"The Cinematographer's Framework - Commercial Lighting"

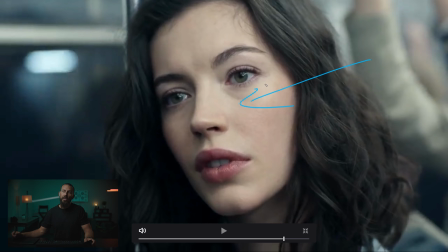990s
Keep the darkness, focus the eyes, use the shallow depth of field, and we come around to her. If you're going to go this way on the lighting, just make it as big and as soft. Look at the transition to shadow. All right, then in the grade, you put the power window in, you drop all of these levels around her so the eyes immediately focus on the face, and this is,
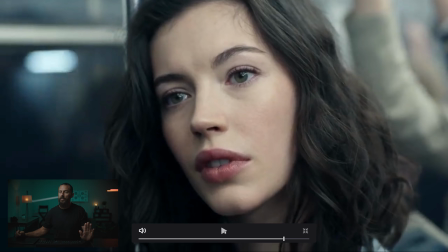1010s
if you're going to go near side lighting, go soft.
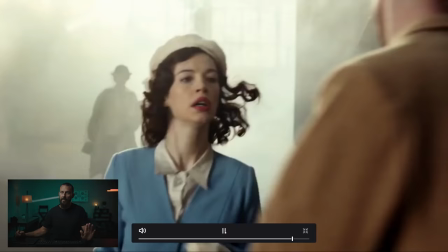1015s
All right, take it out, and it's over. Again, framework, and look at the background there.
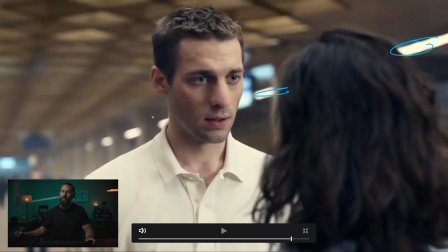1023s
This is your classic framework shot here. Keep the background interesting and shoot along those lines to create the depth.
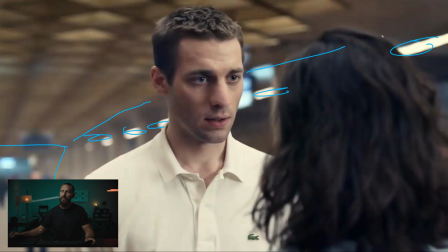1030s
You want to see the background, you want to see the roof going this way right through his eyeballs. She's not huge, she's not an ogre. She's in the right spot, he's looking down, you see the little two little eye lights. Not too much neg here, but you could go right if you wanted more crunch, if you were gonna do some spy thriller or something you wanted more crunch, you could again soften this off even more,
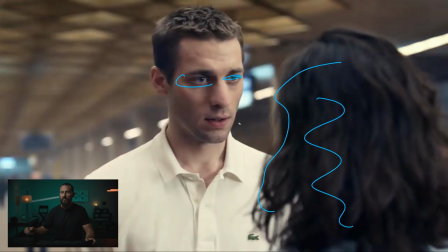1050s
bring this this level down I don't know over here even more, but you got eye light shooting past the darkness of somebody's head.
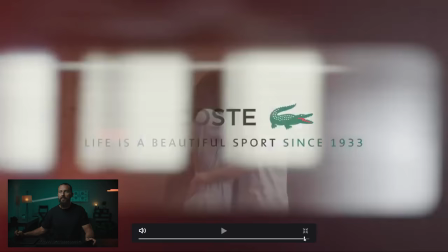1056s
Again, the benefit of being on the shadow side, and you got yourself a nice little ad there. So not surprising that this is a Hoyt Shot ad. It looks great. Again, like I said, a lot of it goes in production design, VFX, all of those things make a big difference, but you're still the final person that has the taste that says, yes, this is good. No, it's not good. And I think it shows too, also in the visual effects side of things. If you have your choice, you're gonna go upstage key. It just is easier. uh you don't believe me go out there try for yourself okay that's gonna do it for this one we'll see you in the next one goodbye